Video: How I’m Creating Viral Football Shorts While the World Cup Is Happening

And the whole style is exactly what I wanted. Basically just a really clean, satisfying looking 3D visual of a trophy.
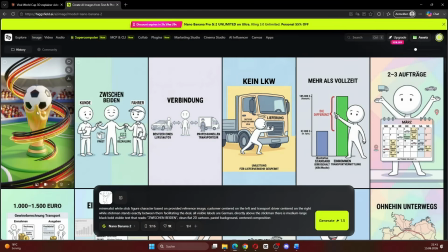255s
Now if we go over to Higgsfield and open the image history, we can also see that the image appears here as well.
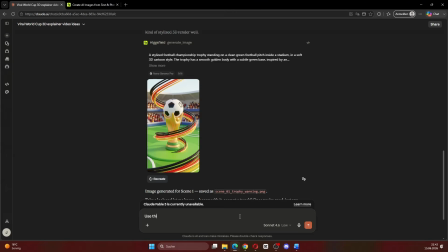261s
Let's turn this image into a video. Type something like, use this image as reference to animate scene 1.
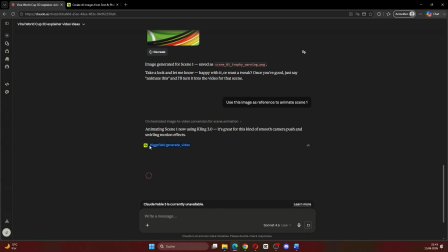268s
And again, Claude uses Higgsfield through the MCP. This time it uses Kling 3.0 for the animation, which is exactly what we want for image to video.
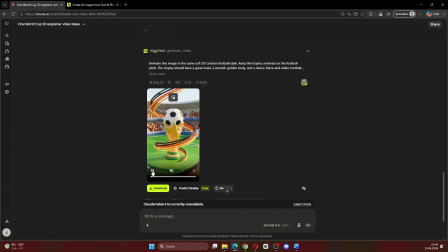276s
And yeah, let's check out the result. Yeah, looks awesome. The only thing is the clip is a bit long. It's around 15 seconds long, but for one sentence we probably only need a few seconds. So for the next scenes I will make the videos shorter and also tell Claude not to add any audio because we will add the final voiceover later.
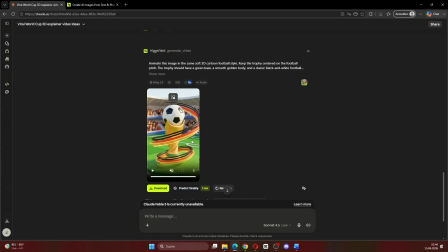294s
But overall, really good result. And if you compare the video to the original image, you can see that it clearly used the image as the reference.
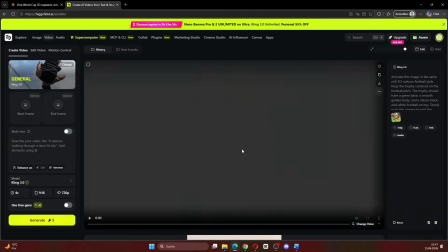301s
If we go back to Higgsfield and open the video folder, the video also appears here.
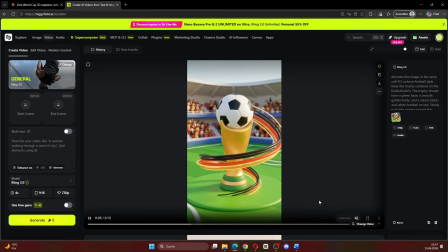306s
Claude planned the scene, generated the image through Higgsfield, then used that image as a reference to create the video.
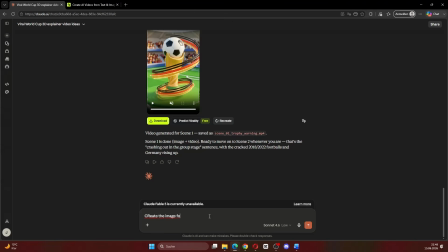312s
Now let's move on to scene 2.
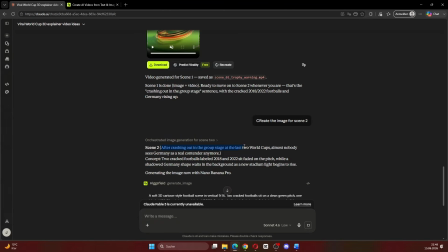314s
The next scene is, after crashing out in the group stage at the last 2 World Cups, almost nobody sees Germany as a real contender anymore.
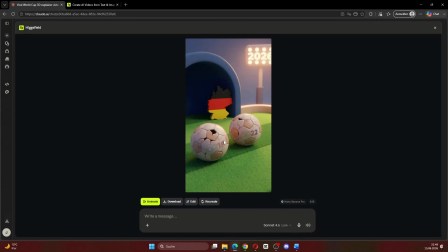322s
Let's see what Claude will come up with. We have 2 broken footballs labeled 2018 and 2022. Because those were the last 2 World Cups where Germany went out in the group stage. And in the background we have this 2026 light and Germany starting to come back into focus.
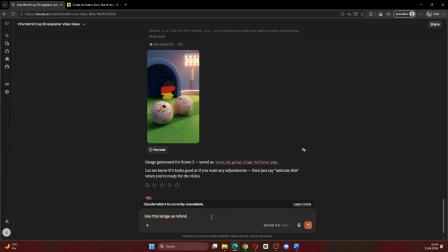340s
So not bad at all. And yeah, let's animate it. Use the image as reference to animate scene 2. Do not add audio and do not make it longer than 7 seconds. We just don't need the generated clips to be super long, because later we will cut every clip exactly to the voiceover.
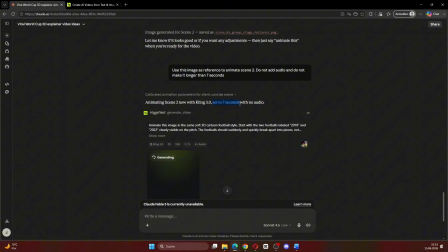356s
And as you can see, Claude instantly adapts the request, keeps it shorter, removes the audio, and yeah, let's check out the result again.
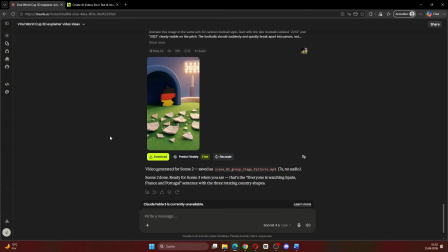363s
Okay, so the 2 footballs break apart and Germany jumps forward. So yeah, pretty good result again. It basically shows the past failures breaking away and Germany coming back into focus.
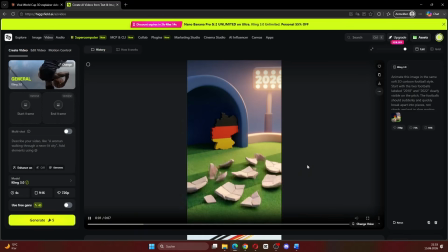373s
Again, if we refresh Higgsfield, the video appears in the history folder. Time to create the next scene.
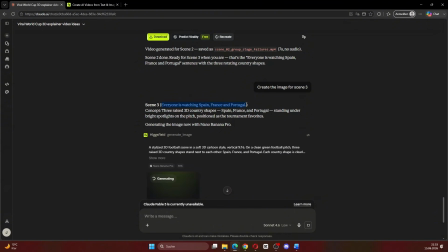378s
Everyone is watching Spain, France and Portugal. So basically everyone thinks one of them will win. Let's check the image.
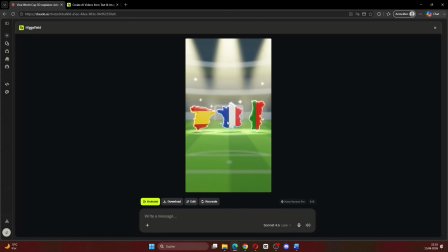385s
We have Spain, France and Portugal as these clean 3D country shapes laying on the pitch in the same soft 3D style.
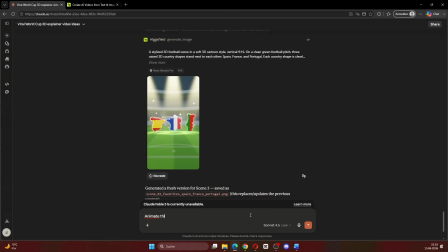393s
I think it looks just super satisfying. And yeah, let's animate it. Make it 5 seconds long and do not add audio. Let's check it out. Okay, the 3 countries are spinning on the field. Definitely a cool animation.
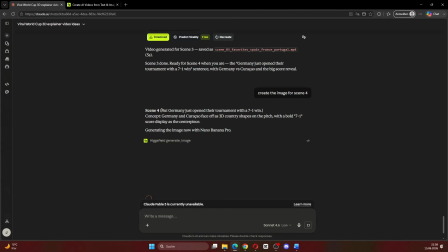405s
Now let's continue with scene 4. The next sentence is, but Germany just opened their tournament with a 7-1 win.
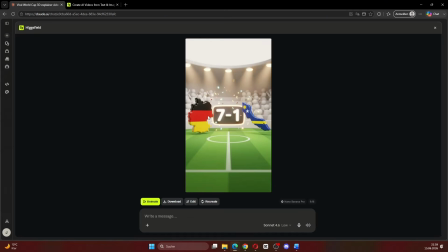413s
We have Germany on the one side and Curaçao, the team they played against, on the other side.
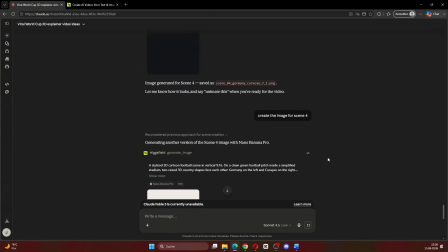417s
And the score is 7-1 in the center. And again, animate this image. Okay, it looks really clean with the zoom in.
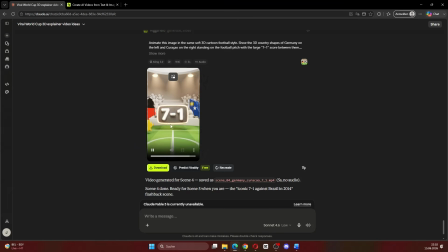423s
Later we will cut this perfectly to the voiceover line so it will look even better. Now on to the next scene.
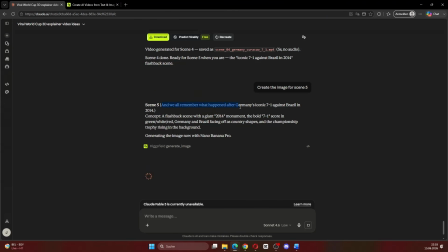429s
And we all remember what happened after Germany's iconic 7-1 against Brazil in 2014. We have the 2014 text in the background, the 7-1 in the middle, and Germany on one side, Brazil on the other side, and the trophy behind it. Again, I just love this 3D style, it looks really professional. Let's see if Claude can make another cool animation for it. Okay, everything is moving a bit, the camera pushes in and the 7-1 becomes the focus.
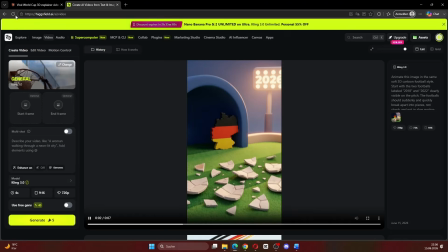456s
We can definitely use that for our video. And again, all of our generated clips are appearing inside Higgsfield,
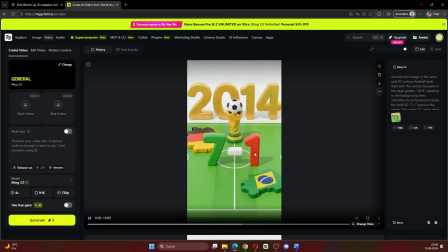462s
so you can use Claude to control the process but still manage and download everything from Higgsfield afterwards.
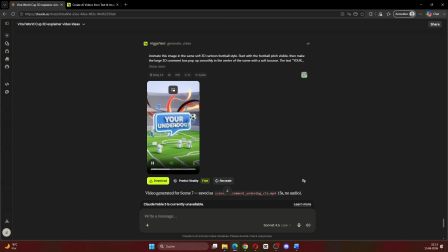468s
Okay, I just repeated the exact same workflow for the last 2 scenes. Scene 6 is this cool 3D penalty kick animation where a Germany-inspired player takes his shot on a goal, and scene 7 is the final CTA scene with a 3D comment box asking viewers for their underdog for the World Cup.
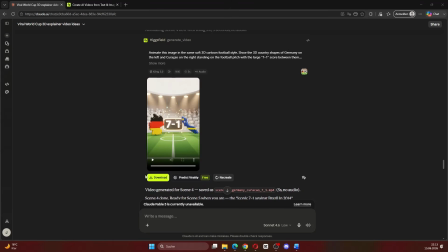485s
Now we have all 7 scenes generated, and at this point we can download all of the clips.
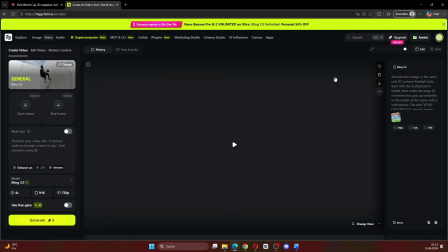490s
You can either download them directly inside Claude, or you can go to Higgsfield, refresh your media history and download all of the clips here.